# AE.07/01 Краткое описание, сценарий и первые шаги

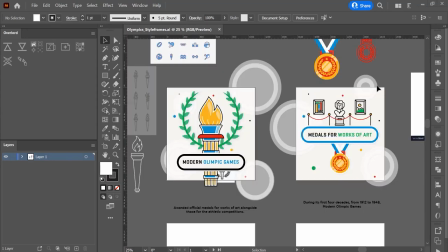Let's jump ahead, and as you can see,
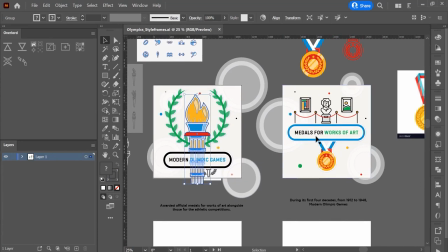I have 2 frames based on the mood board and decided to go for a clean style that uses a white stroke with blue tinted shadows around objects.
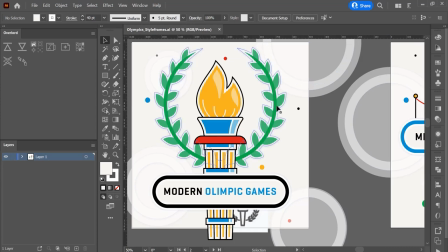This enables me to use a gray background to make that white stroke more visible.
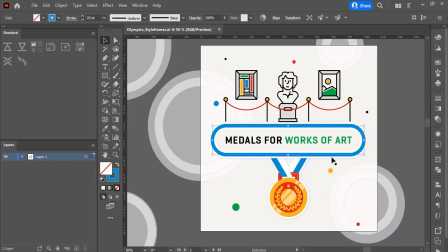When we get into After Effects, I'll show you how you can add the white stroke to our animated objects without having to animate both the white and the color stroke. I added different sized white stroke circles and small dot particles to the background to keep everything consistent and reinforce the Olympic branding.
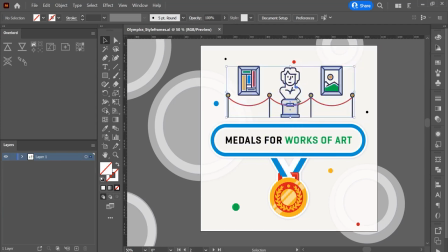As for the illustrations, I decided to have a mix of stroke line icons mixed with single elements for each scene that are shaded without a stroke.
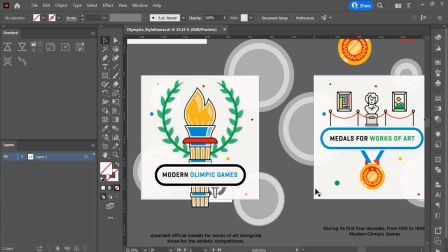This helps to keep the balance of the Olympic logo, which is formed by a thick stroke that looks like a fill.
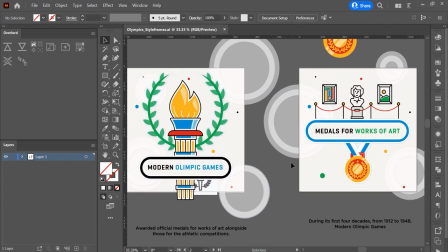Also, as described in the visual script, I intend to use rings to transition from one scene to another and use a ring to contain on-screen text throughout the animation.
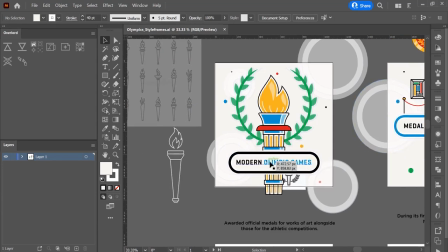Certain keywords will be highlighted using the same color palette and in a way that creates contrast against the container ring.
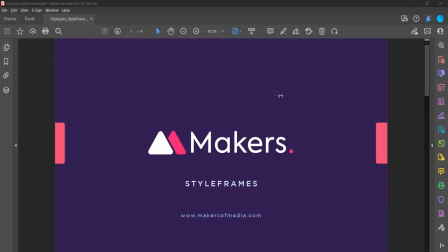Now that the style frames are ready, I'll add them to the PDF template and have the script excerpts on top and place the image underneath.
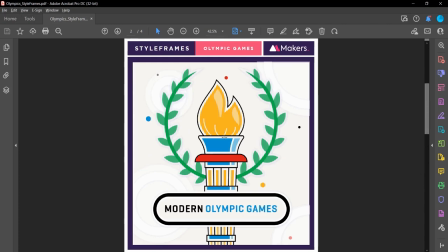Then we can once again send it to the client for feedback. Once we get them approved, we can then move on to the storyboard part of the project.
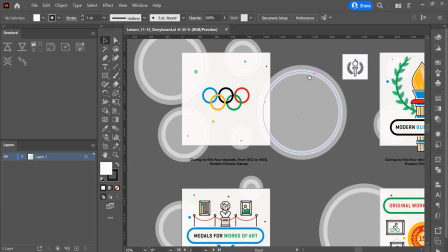With our style now set, we can create the rest of the scenes in our animation.
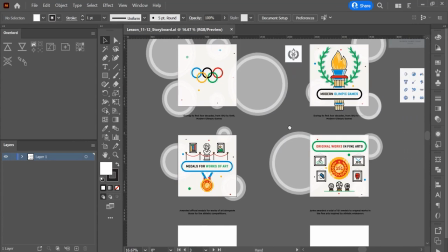In this example, I've already jumped ahead and created 2 more scenes, including the logo opening.
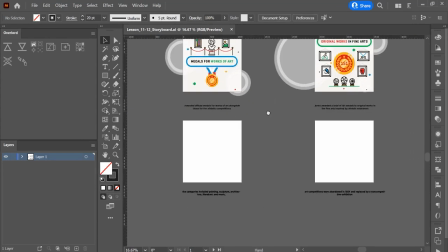But again, I've left the last 2 scenes blank for the next lesson.
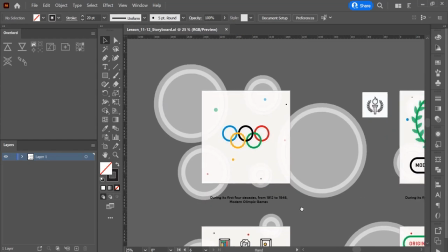It is super important that we keep things consistent when creating scenes and assets.
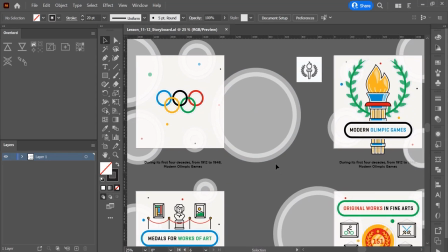You need to create rules as to how certain elements will work in order to keep the visual style consistent throughout the animations.
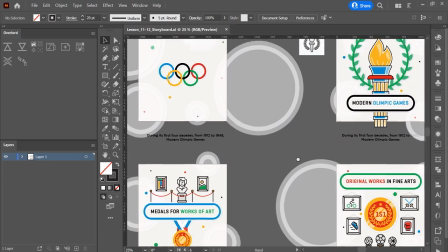This is especially important if we're going to be working with other designers on the project.
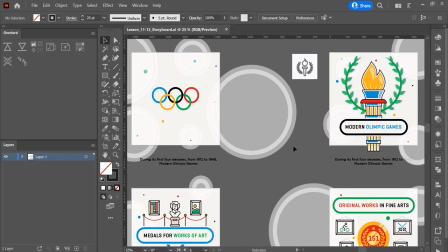The person that works on the style frames and storyboard needs to create a list with important information that the other designers can follow during the project development.
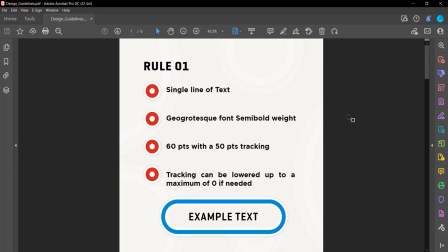Here are some rules for this project. Text should always be in a single line. Use the GeoGrotesque font in semi-bold weight at 60 points with 50 tracking points. This can be lowered to a minimum of 0 if needed.
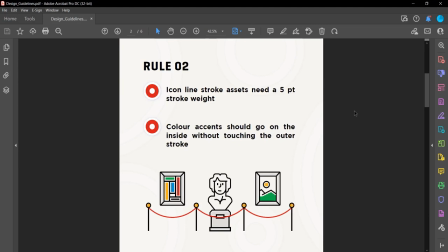Icon line strokes need to have a 5-point stroke weight, and all color accents should go inside without touching the outer stroke.
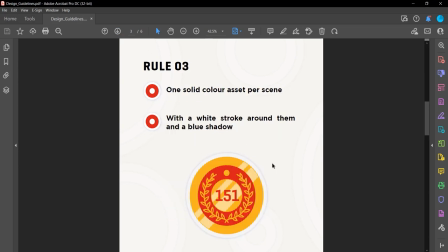There needs to be one solid illustration color asset per scene with a white stroke around it and a blue shadow underneath.
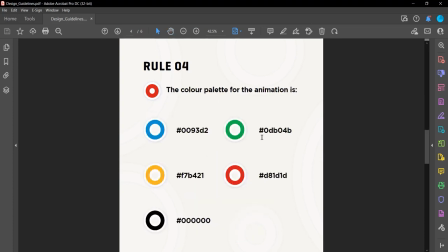The color palette for this animation is on screen, and these are the hex codes for each color. We use 2 different background elements, the first being the white circles, and the second one is the color particles. The background color should be the color shown on screen with this exact hex code.
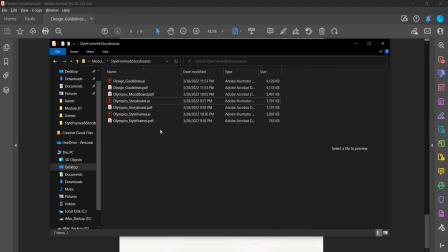Along with these rules, we also need to share all of the Illustrator files with the style frames with the other designers,
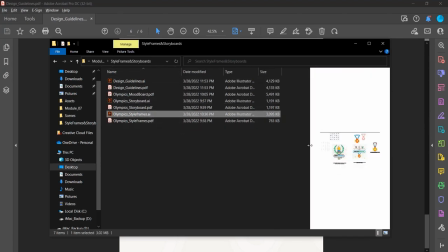just in case there are extra assets that are not located in the storyboards.
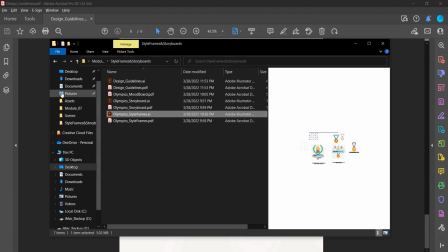We encourage other designers that will take part in this project to create 1 or 2 scenes from their assigned storyboard. This can be reviewed internally before they work on the entire project.
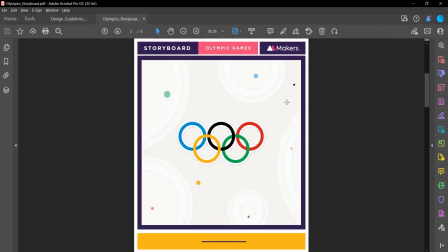Having these rules and making sure they are applied will make the project run smoother and avoid a lot of changes when the client reviews the animations. Once we have our storyboard, we can send it to the client as a PDF, like the one I'm showing on screen.
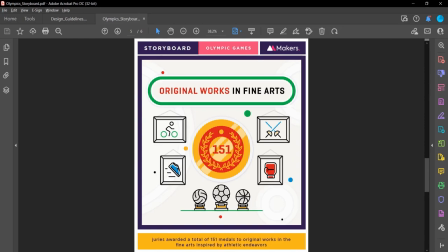From the storyboard, we can also create an animatic. This makes it easier for the client to grasp the timing of the project,
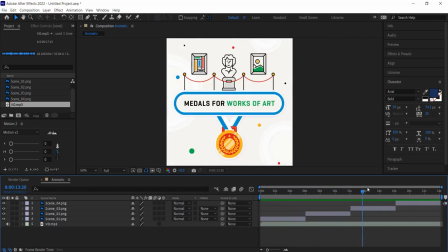as the animatic is made from the storyboard and is used to time the visuals to the voiceover and can include music. It has no animation or transitions required. Always ensure that the client understands what they are reviewing. For example, if they don't know what the purpose of the animatic is, they might be confused as to why there is no animation.